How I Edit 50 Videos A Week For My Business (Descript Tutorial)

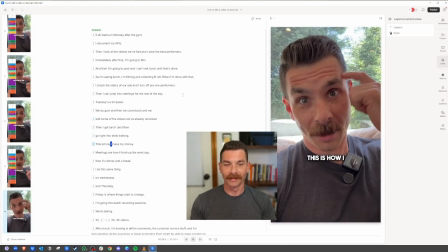992s Then I get lunch and then go right to training. This is how I make my money. Meetings are how I finish.
You notice that jump cut right there? I really wanted to emphasize that point. So I zoomed in on my eyes and I removed all other elements aside from what I was saying and the text on the screen.
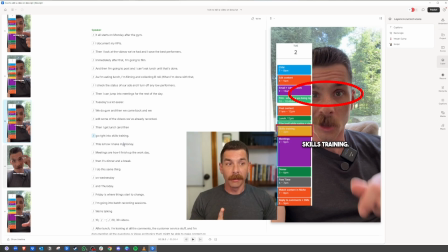1006s
Now, pro tip, when doing jump cuts, make sure your eyes are in the exact same spot. Right? The exact same line. If you do jump cuts and your eyes go up or down, it's going to feel weird. And so you really want the eyes to match.
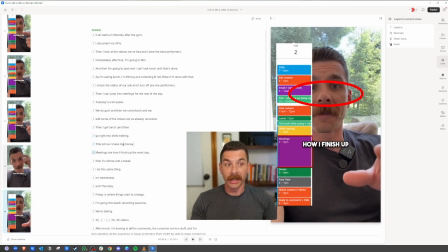1021s
And so what you'll notice in my jump cuts, they look seamless, and that's because the eyes are in the same place. This is how I make my money.
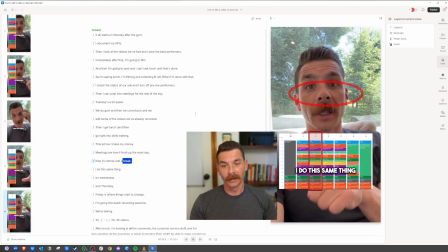1028s Meetings are how I finish up the workday, then it's dinner and a break. I do the same thing on Wednesday and Thursday.
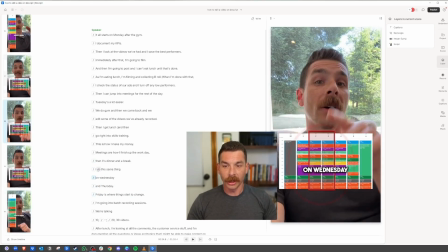1034s Friday is where things start to change.
See this? I wanted to show I do the same thing on Wednesday and Thursday.
Same thing on Wednesday.
I just wanted the box to grow. So all I did was add additional scenes and change the size of the red box. That's it. And I've completely changed the scene and made it look like it's moving and animated.
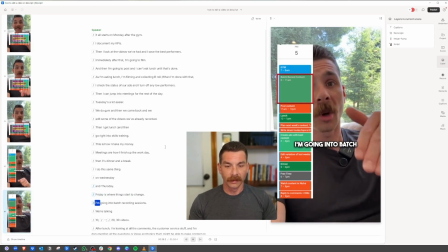1053s And Thursday. Friday is where things start to change. I'm going into batch recording sessions.
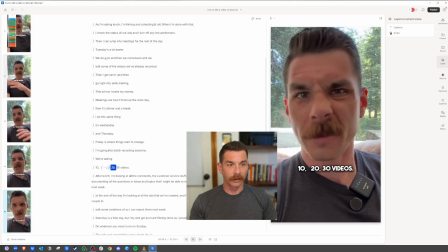1059s We're talking 10, 20, 30 videos. After lunch.
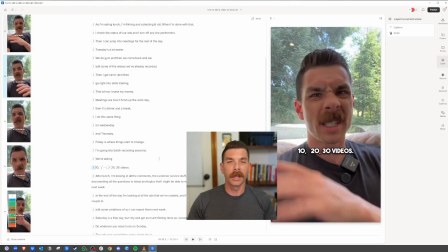1061s
Those jump cuts right there weren't the easiest thing to do because this text didn't line up perfectly with the timeline. And so I went in and I did it manually by clicking on this button right here, show timeline,
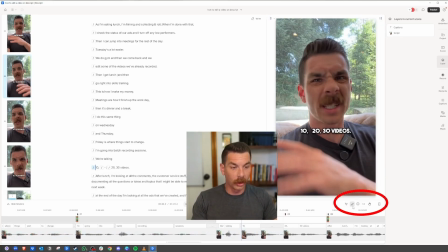1072s
and it was able to give me access to using the blade tool and using the hand tool and all the other things to arrange it properly.
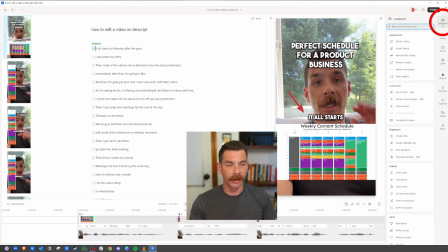1081s
Now, there's a few other things. If you look over here at the right under Underlord, it's funny how they say that, but they use a lot of AI to assist in editing. Some of the things that you can do are add studio sound, which will make your audio sound so crisp and clean. When I'm driving in the car and making those videos of me in the car talking and just monologuing, it sounds terrible.
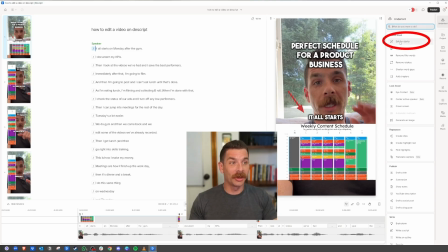1101s
But after studio sound, it sounds great. Another thing that you can do is edit for clarity, and AI will come in and make suggestions on what sentences you should get rid of. Here's one of my favorites, and that's delete filler words. It will search for any ands, ums, you knows, and things like that, and it will help you remove them.
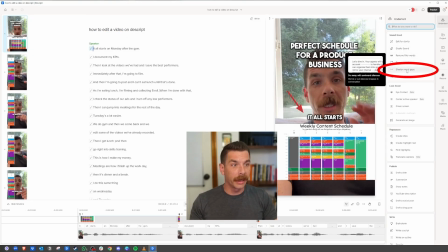1120s
Another thing that I like is shortening the word gaps.
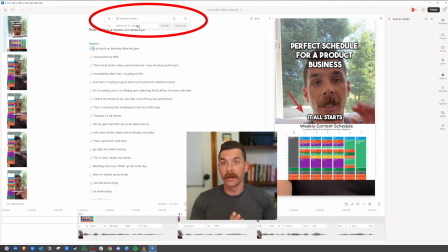1122s
You can click on this button, and any word gaps or any pauses that have been greater than the amount of time that you've set, it will cut them down and reduce them.
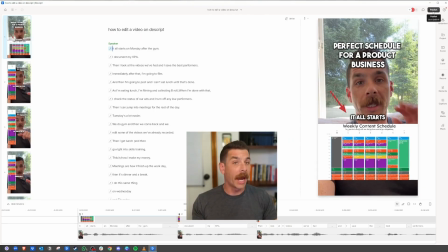1131s
Very powerful. Saves a ton of time. I had to do all of that with my thumbs on the TikTok editor.
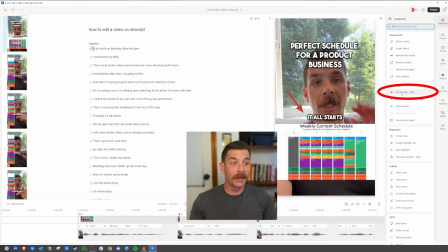1136s
You don't have to do that on Descript. There's even an option to add eye contact. You can use AI to make your eyes look at the camera in case you're looking down reading or looking away from the camera. Really powerful stuff. Now, I'm not going to get into all the nitty-gritty details, but there is a few more things that I want to share with you.
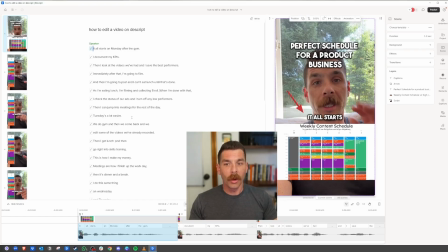1156s
When adding something in, you might not want to show the video from the very beginning.
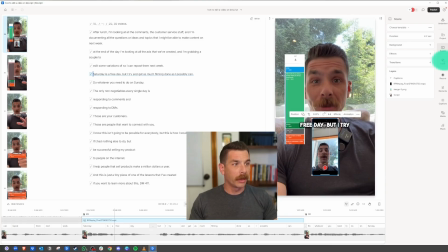1161s
Let me give you an example. If you look at this video right here, and we click on layer, You can see I've started it at 4 seconds. And that's because this video is better at 4 seconds. All you have to do is just drag this and it will start the video at a different time point, right?
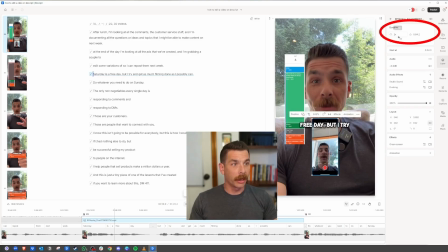1177s
You can also speed up the footage by clicking on it and changing the duration, the speed here. This will make it even faster. Honestly, I don't recommend changing the speed if you don't have to. Now, a lot of times when you have these videos or these screen recordings in here, they'll have sound on them.
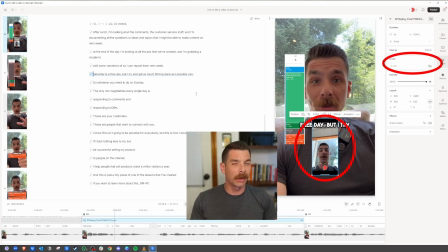1192s
If you click this button, you can remove the sound. That way it's not cannibalizing or playing on top of what you already have going on. Layer is how you're going to look at all the different stuff that are in this scene, and it will allow you to rearrange them.
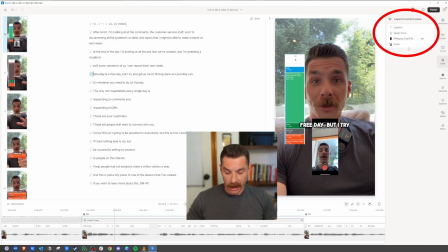1205s
If I want the image to be on top, I can just drag it and rearrange it, and that will make things on top of other things so they can be seen. This happens a lot when you add in new B-roll and you already have captions set. That's why I do captions last.
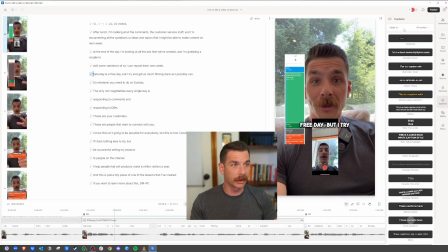1219s
It's a little bit easier. Now, when it comes to the captions, you can edit them a couple different ways.
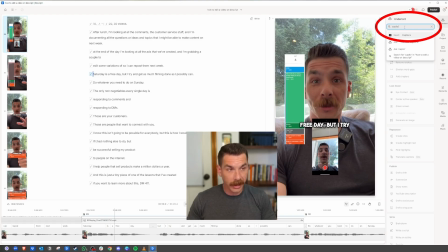1224s
You can go up here to the Underlord and you can type in captions and you can insert them, and this will allow you to insert captions, and then you can change how they look by changing the font, changing the bold, and then you can edit all the different styles.